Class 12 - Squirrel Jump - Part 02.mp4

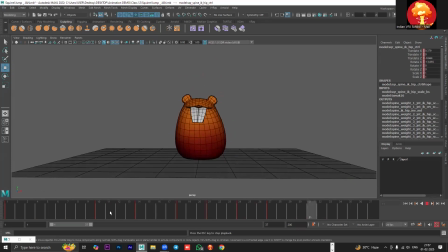1494s
See, that added another level of detail. Okay. So very subtle movement I've added, and dampening is still there.
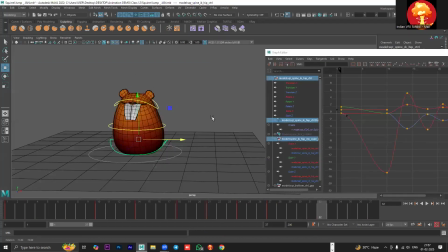1505s
If you see the curve, this was translate X, right? See, dampening is still happening.
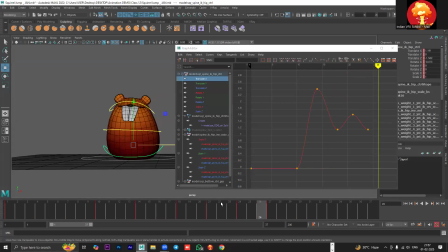1513s
And you can continue this movement. You can bring it completely in the center again. Not completely, but close like this.
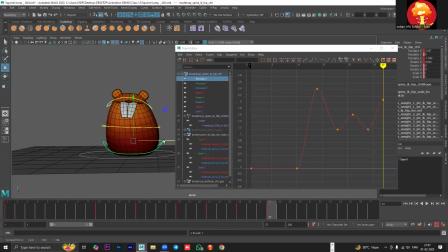Just going to increase it a little bit more. So see, left, right, left, right, left.
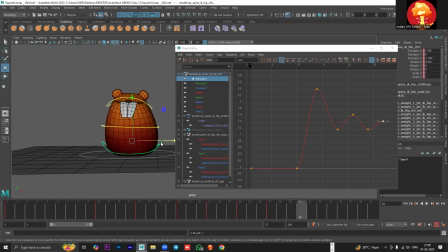1542s
And if you want it to be completely in the center, then you can zero it out as well.
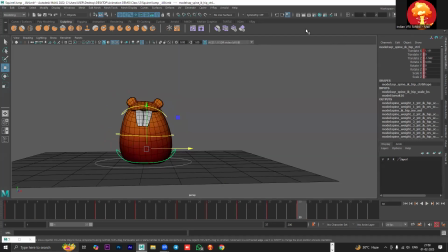1546s
But you can keep it slightly tilted also. It looks like the symmetry is nicely broken.
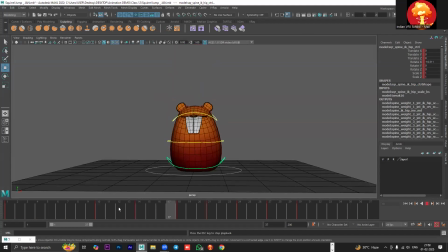1555s
Okay, all right. I did it at 14th because I'm showing that when the body squashes completely, it gets disbalanced.
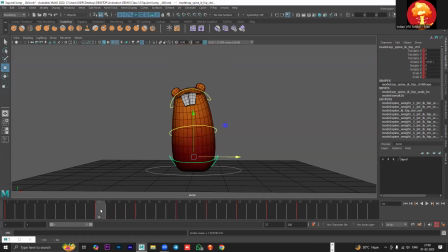1568s
You can also do it from 10th frame as well. Okay. Usually I do it from the 10th, but I'm trying to keep all the movements after 10th. So it will be simpler for everyone. If you want, you can definitely start it from 10th. Okay. You can see the translation here.
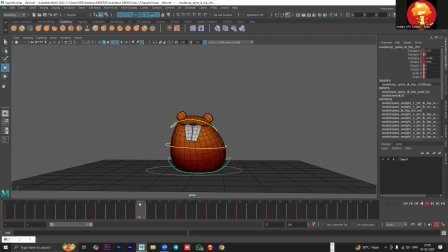1587s
When the body squashes, the lower half gets pushed out and then it comes back in, then gets pushed out again, then comes back in. So it just keeps going left and right, left, right,
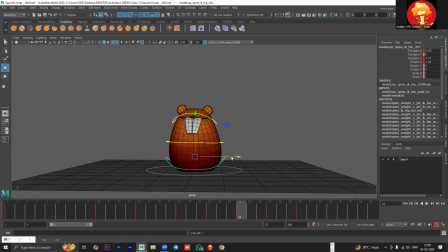1603s
left, right again, and left again. And then here you can like zero it out completely. Okay.
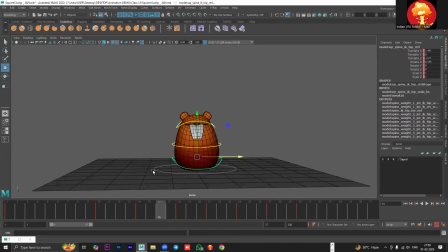1619s
All right. So now we have added the side to side movement and front and back movement. Now, to exaggerate this, you can also add rotation into this. Now, this is up to you. If you want to add another layer of detail, you can.
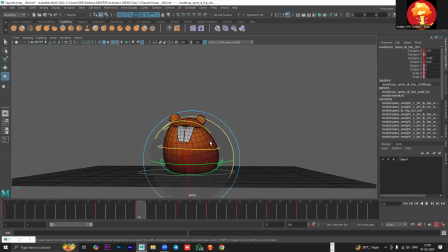1635s
So, what I'll do here is at 14th, when the body is translating outside, I'll also rotate it. Now, make sure don't rotate it too much, just subtle rotation. So, it goes out. Then, when the body comes back in, I rotate it in the other direction.
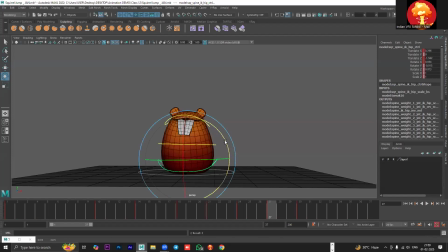1650s
And then I continue that till I completely kill the movement. Okay. So it adds another level of detail. Okay, like this.
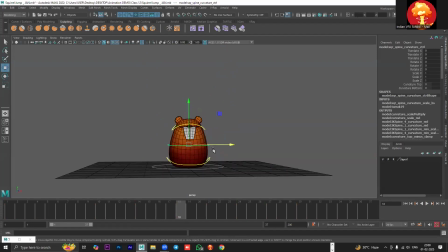1670s
Now that we're done with the lower half and the upper half, we can start the tummy animation as well. So at the first frame, I'll keep it neutral. So basically, I explained this in last class also, but I cut it out so that no one will get confused.
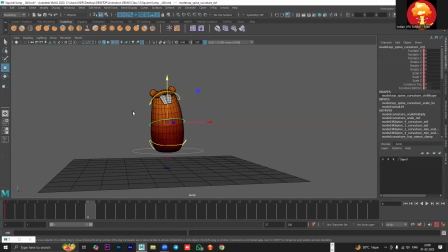1687s
So basically, we want to like any part which is lighter in weight, like in this character, the tummy and the ears, they will follow the same movement of the body, but they will be delayed. This is the follow through principle uh, in the 12 animation principles.
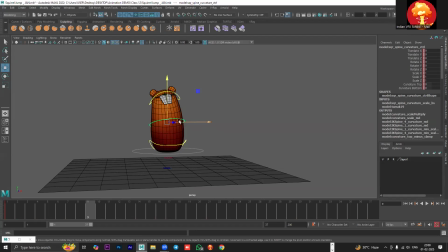1706s
Okay. So basically, anything which is lighter in weight, it definitely follows the body, but it does so in a delay. Same thing happens with hair. Whatever is happening with your head, if your head is moving forward along with your body, your hair will definitely follow, but not at the same speed.
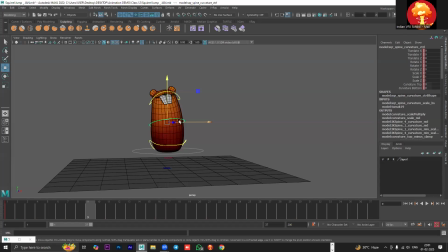1723s
There will be a delay because there's a difference in their weight. Okay. So it will always drag behind. So same thing we will do here. We will make it delayed. All right. So you can see at 10th frame, the body is on the ground. All right.